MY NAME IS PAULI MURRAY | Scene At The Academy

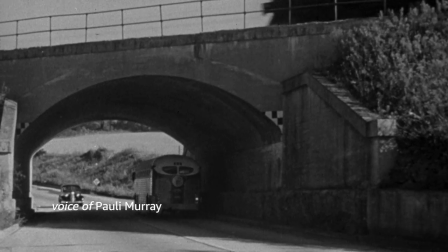(4:03) My friend and I were traveling from New York down to Durham to visit my two aunts for Easter.
We found this old promotional video from Greyhound that had just a whole journey on a Greyhound bus.
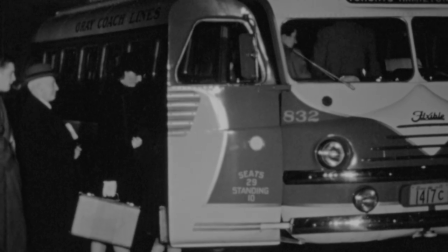(4:19)
And so we approached the scene that way of showing passengers, showing rural backgrounds because of where Polly was traveling.
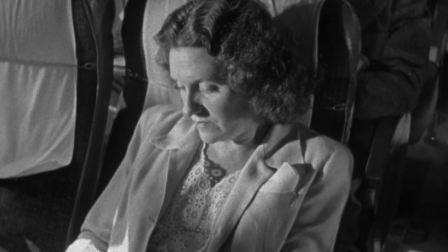(4:27)
We wanted it to play like a scene so that you feel like you're on the bus even though you never saw the arrest,
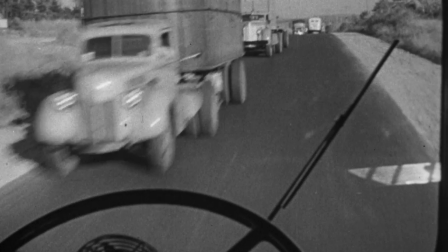(4:34)
you never saw Polly Murray, but hopefully you felt it happen.
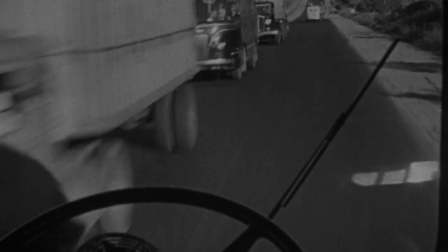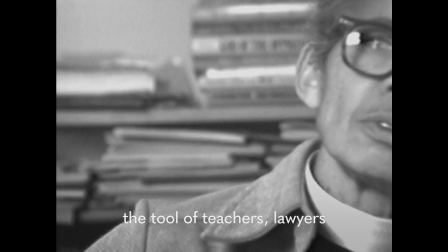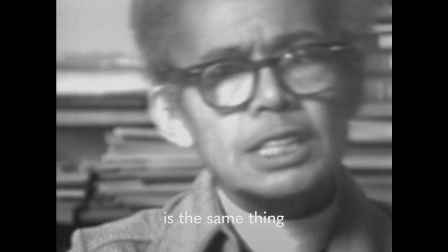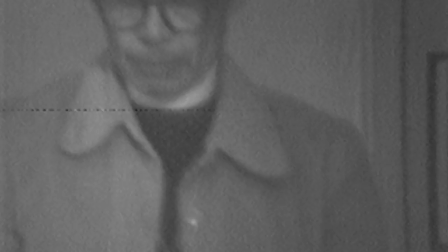(4:56)
Julie stumbled upon a videotape at the Schlesinger Library,
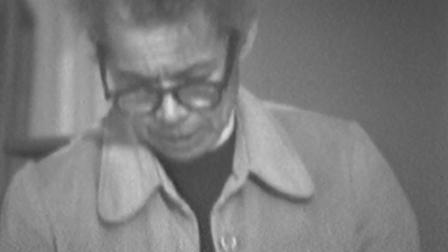(5:02)
and even though the quality was degraded, We were so excited.
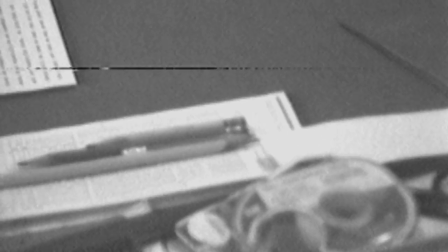(5:08)
It was very much our goal for viewers to understand not only Pauly's accomplishments, but really kind of feel Pauly as a human being.
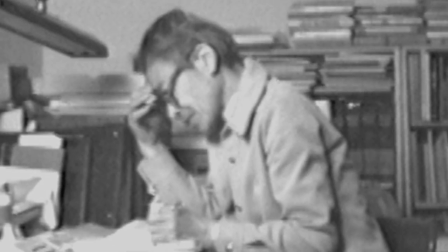(5:17)
I think that having the audiotapes, the videotapes, allowed us to present Pauly as a real person. And we really tried to lean into who was Pauly.
Sit down.
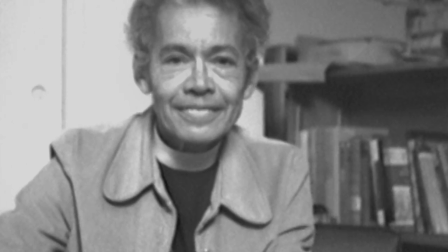(5:30) Lie down. Lie down. Wonderful.
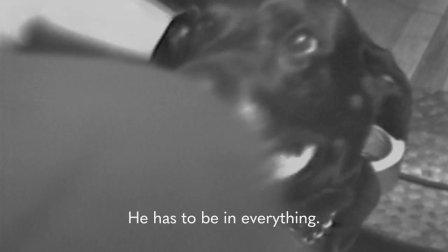(5:36) He has to be in everything.
In fiction, there's a certain level of hyperbole that you could actually add to the music.
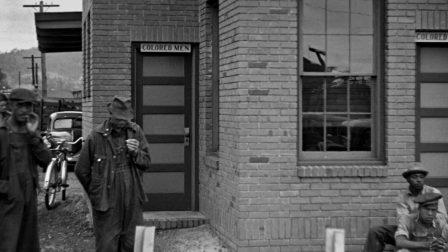(5:46)
Whereas in documentaries, everything has to have an element of truth to it.
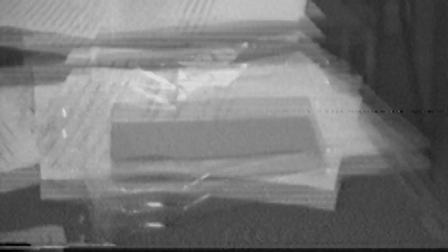(5:51)
So the music has to support that as well. I always think about what piece of the story,
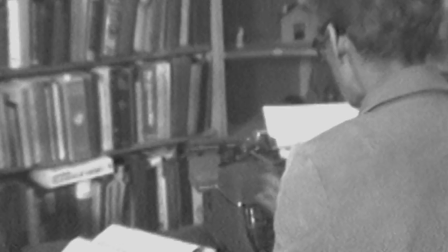(5:58)
what piece of the environment can I bring into the score?
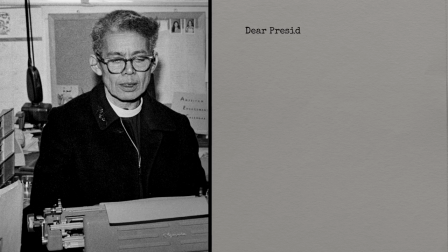(6:03)
And in this case, it was a typewriter. And I used it as a percussive element in the background to move the music forward, but also feel very organic to who Pauly was.
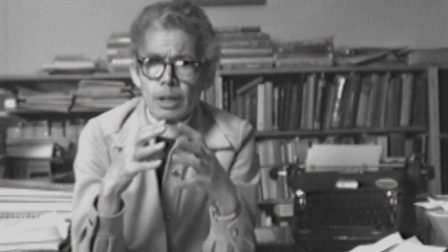(6:19) I think we're in a time of very radical change.
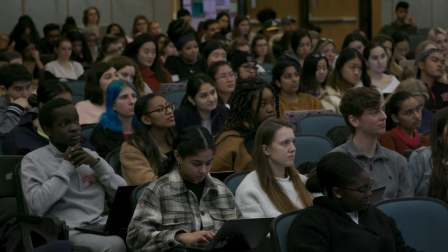(6:24)
I do think that we're going through a time of reconsidering our history, and that really connected us to Pauly's story.
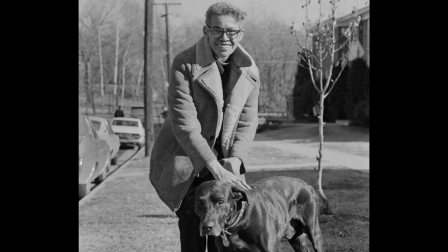(6:34)
This story kind of allows you not only to learn about this magnificent figure in American history, but also maybe to rethink the way we think about American history in a broader sense.
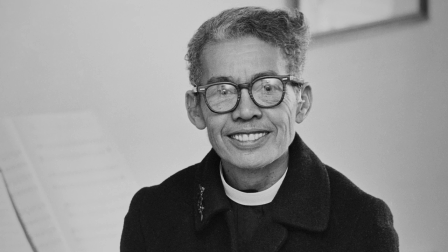(6:45)
Pauli Murray is the perfect example of a person who should actually be a household name, who should be included in our textbooks, but isn't.
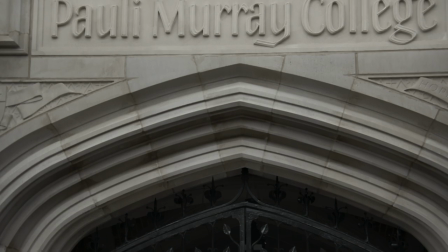(6:52)
And it's not like Pauli Murray is missing and then the story is complete. There are so many other people who have made such great contributions who we should also be including.
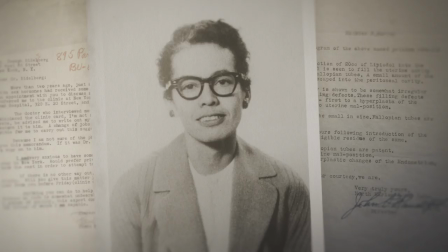(7:02)
When we were making this film,
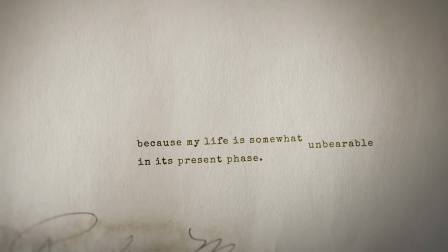(7:04)
I was always considering the person who was struggling with something that Polly struggled with so that they could understand the fight may be different,
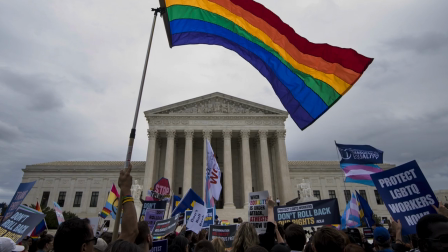(7:13)
the language may be different, but this isn't new. And Polly Murray is a person that changed the world.
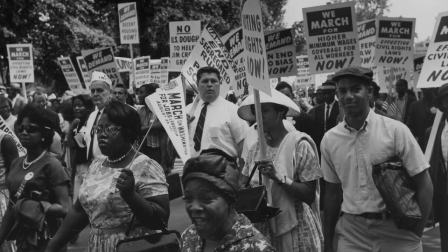(7:19)
I'm hoping that as people watch this film,
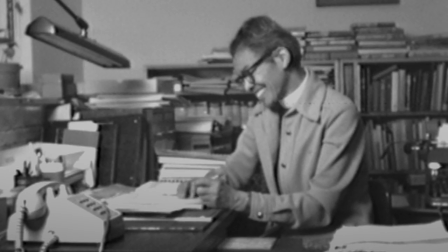(7:22)
they'll really get a chance to have pride in what Polly did, but at the same time ask themselves, how can I do better? We learned so much in making this film.
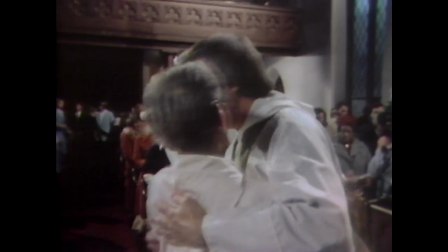(7:34)
We wanted to have Polly's compelling story out there and people to be fascinated by this person.
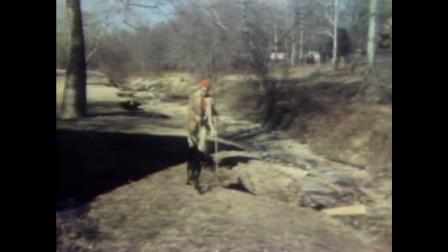(7:42)
We think of this film as the beginning of a conversation. Let's like delve in and start learning.
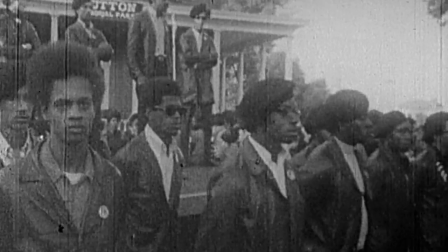(7:48) If this country is to survive, we must live together in harmony.